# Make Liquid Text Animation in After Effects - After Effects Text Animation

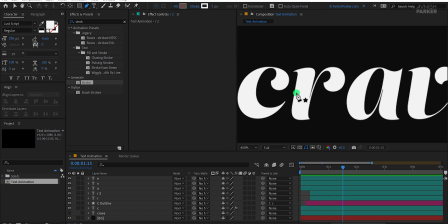12:20 First, make sure no layer is selected, then go to the tools and choose the pen tool.
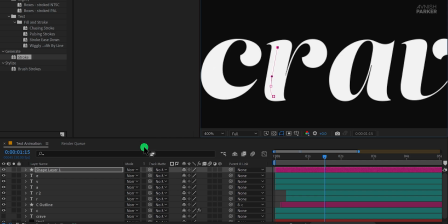12:25 Draw a stroke like this and place it right above the R2 layer.
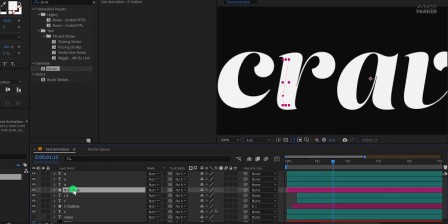12:31 I'll name it R outline.
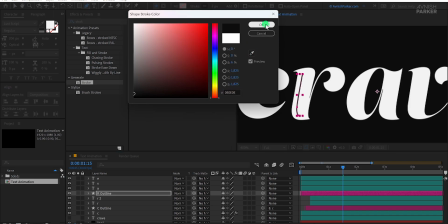12:33 Since this stroke is placed inside the letter R, I'll change its color to match the background so it blends in naturally.
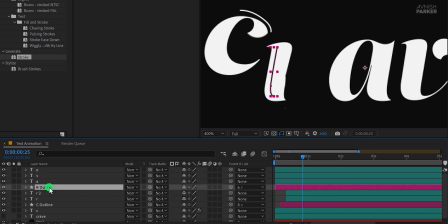12:40 Now parent this stroke layer to the letter R. Open the R outline layer, click on Add, and choose Trim Pass. Open the Trim Pass options, and we'll add keyframes to the start and end properties.
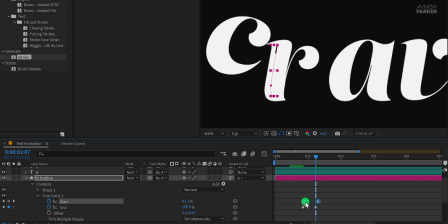12:56 And this is how it looks. Move the start keyframe slightly away from the end keyframes, select all keyframes, and apply easy ease. Now, open stroke 1 and change the line cap to round cap so the edges of the stroke look smoother.
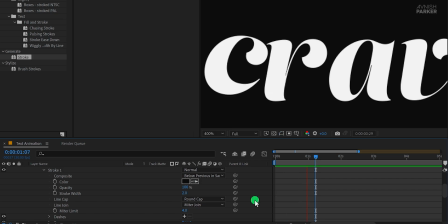13:13 And this is how it looks now.
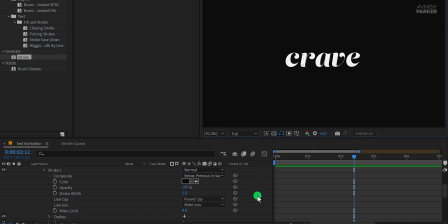13:15 Fit the view to 100%, adjust the timing, and we have a great looking animation. Now I've shown you two different ways to create text animations. You can follow this method or experiment with other styles to complete your animation. That's it for today. Thanks for watching this tutorial. I'll see you in the next one.
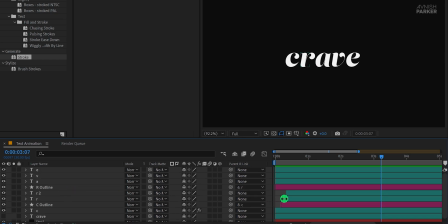13:35 Until then, good luck and peace.